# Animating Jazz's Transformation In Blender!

Hi, I'm B from Next Mechanics, and welcome back to my Soul Shaded Jazz project. In today's part 4, we make the transformation animation.
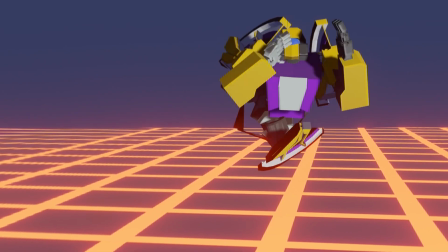So for those of you who've not watched the other videos, in part 1,
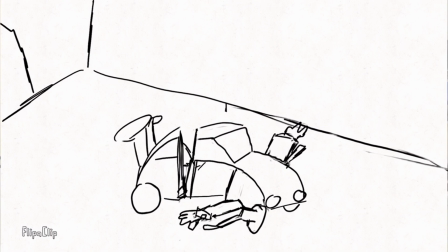I made a 2D animatic planning out my animation, and then started modeling the car in Blender.
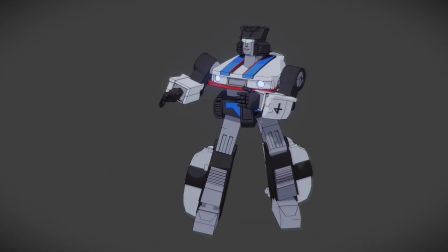In part 2, I cut up that car and made the robot mode out of it.
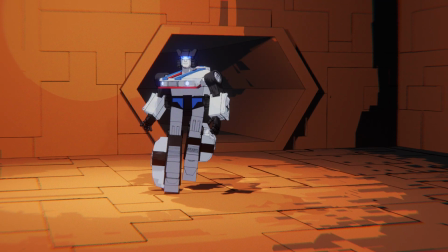In part 3, we made the backgrounds, compositing, new textures, Blaster's vehicle mode. So now, after a month's worth of work, we finally have enough to actually start animating with.
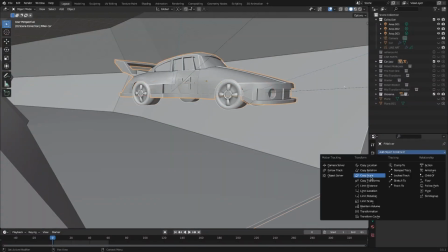To start off with, we need to copy our file and start working in that one. We don't want to accidentally break something and not have an original.
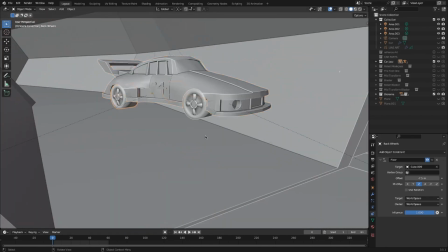So as per my 2D animatic, I want him to drive in car mode, and then transform into the robot mode in a semi-dramatic style, but also being fairly snappy.
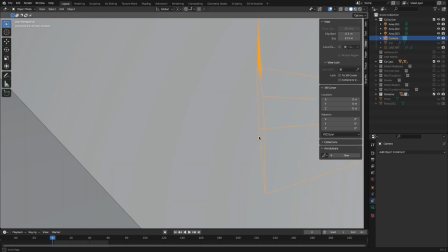To do this, I set up my camera initially, looking down the tunnel, making sure the lighting was right, getting just the basic car mode model to slide along.
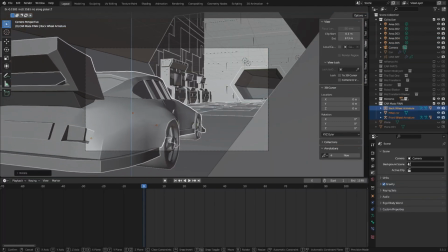I've also rigged up the wheels with the basic armature so that they can spin properly.
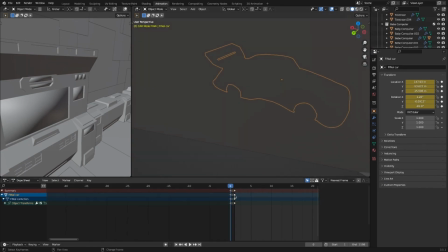Now, while I could animate this scene all as one big giant thing, my computer is not particularly fast at rendering, and I want us to be able to use it.
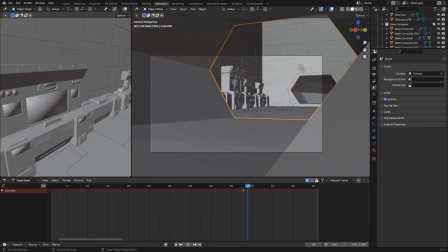So for each camera change, I'm going to make it swap to be a new render that I can edit together in DaVinci Resolve later on.
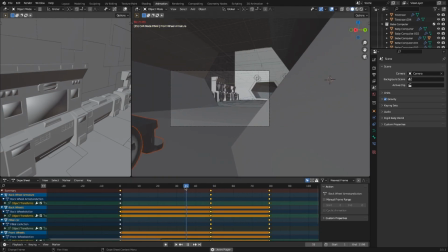That way I could just let it render overnight and review the footage in the morning and edit it.
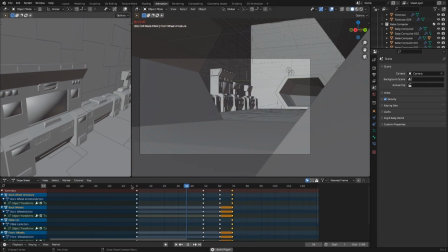So once we did a very basic car driving along, we then needed to actually do the hard part, which is making him transform.
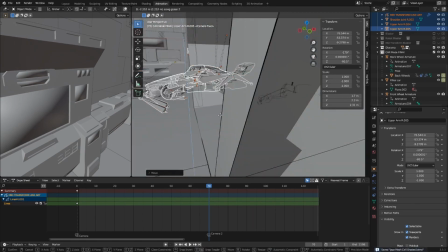I got my mid-transform model, which is obviously the robot mode, squished up with some extra pieces, like the car, and lined him up to where the car model left off.
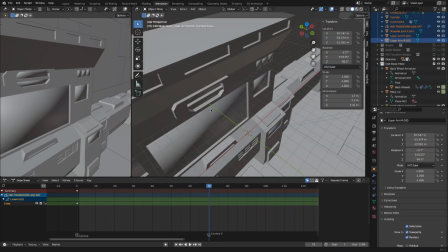Now I'm just going to hide the layer of that car model, and this is really useful because what it means is that it won't render that object or any of the stuff in that collection,
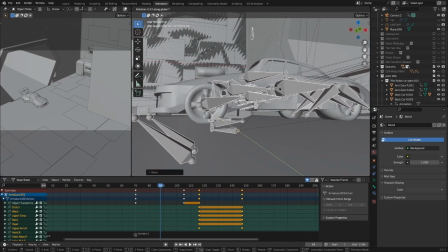so we can just focus on what we need. Now, animation from a technical standpoint isn't particularly hard.
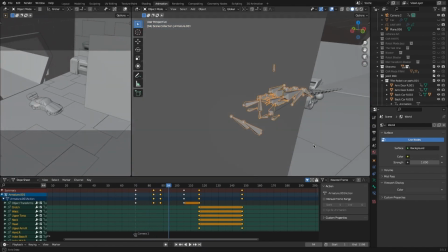You choose where you want it to be on the timeline at the bottom. You press I to insert a keyframe.
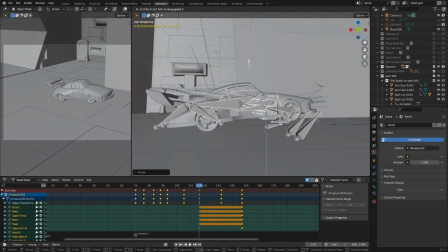I always typically tend to insert location and rotation. Then you move further along the timeline, move the object to where you want it to be in that space of time,
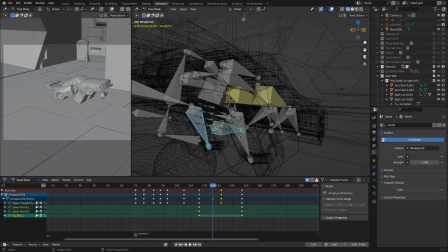insert another keyframe, and then Blender will interpolate the in-between frames so it slides along.
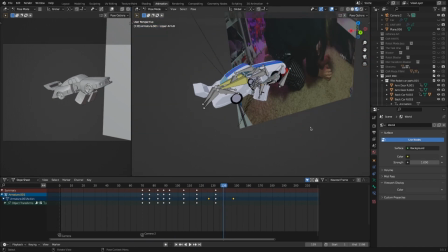So initially it's very easy, right? I need the car to just slide along into the middle of the frame so that it's more centered.
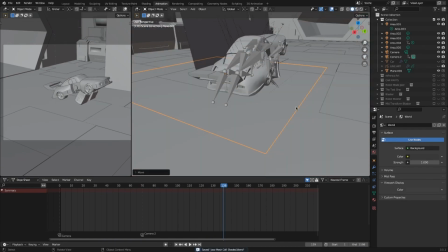And we can also keyframe the camera moving so it slides around them a little so it's not just static.
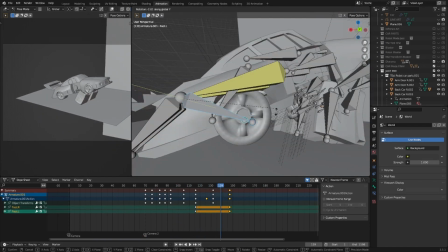But the actual transformation is a little bit harder because we, one,
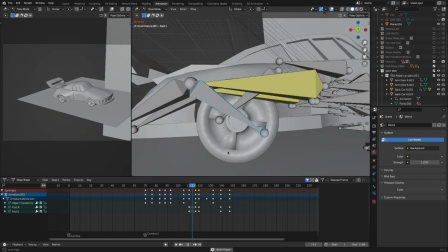need to make sure none of the individual pieces clip through each other, which is basically where they slide through each other because it's all digital,
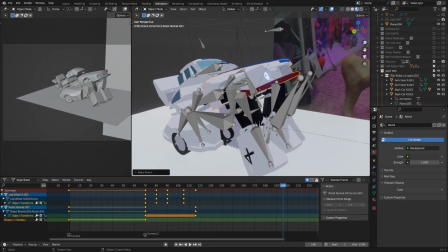they don't actually exist. I also need to make sure that he doesn't clip through the floor. Even if it's only slightly, people will pick up on it.
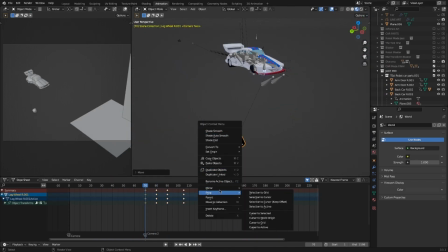And then the weight and the movement of everything needs to feel natural. Now obviously, I'm not a Cybertronian, but I can squat.
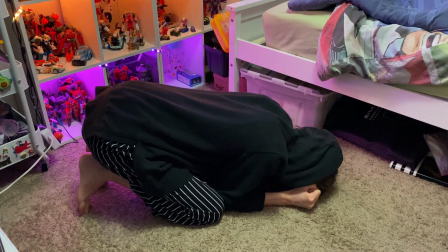So I set up my camera, squatted into a little ball, and recorded myself stretching upwards a couple times,
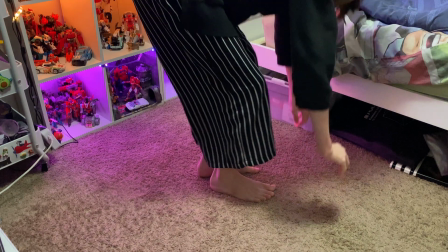trying to figure out how do I show the weight, how does this move realistically?
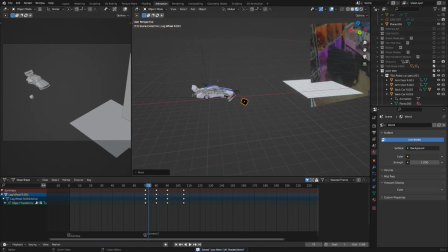Then, like I did in part 2, I imported that image directly into Blender so I could use it as a reference. Now,
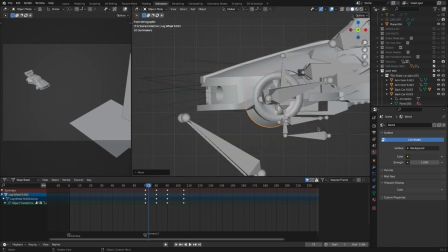while I didn't use this too often, the couple times that I did need to glance at it was super useful.
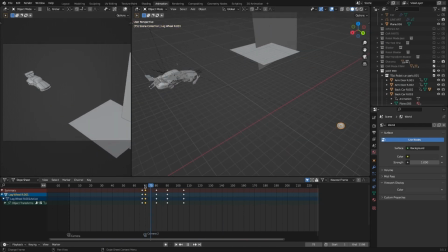It's just weird things like, where do the legs go? What point should the arms stop holding onto the ground?
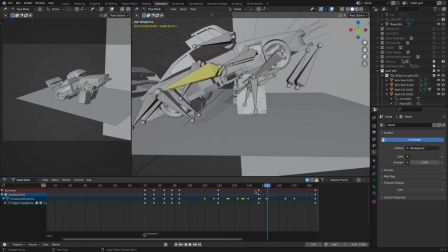Do I need to readjust the hands? All these little tiny nuances getting replicated in Blender just helps sell it.
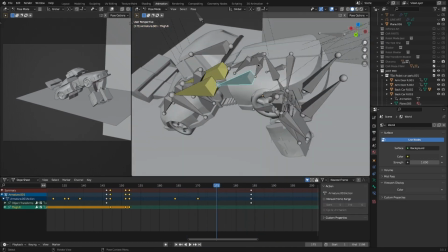Now there was a couple times where the pieces didn't move quite right, there wasn't enough segments,
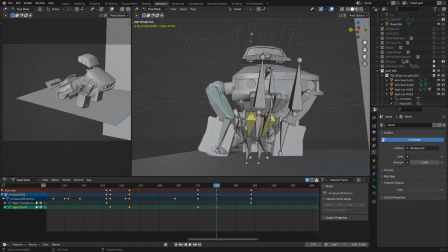so even though I thought I planned everything right, in the end I had to cut it up into more chunks so that way it could actually physically move in those spaces.
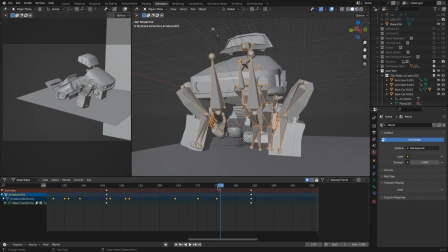More so at the end than right now.
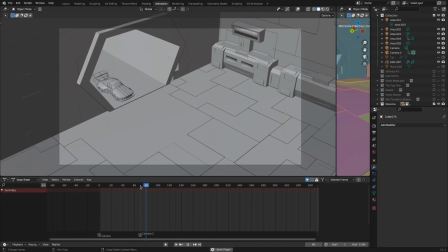Right now, we're just trying to block out the basic movements, and after a day's worth of work, I already had something that was starting to look pretty cool.
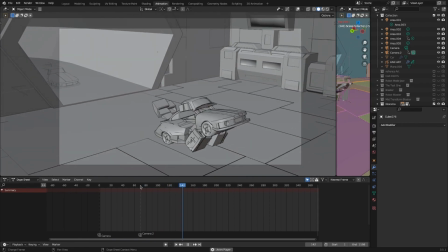Sure, the weight and the movement is very jank, and the frame rate is absolutely choppy as heck because I haven't rendered it,
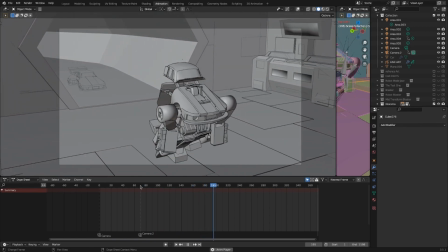but it's showing that the model is already looking better than the Optimus. So now that I've basically blocked it out, I basically get to spend a week just refining it.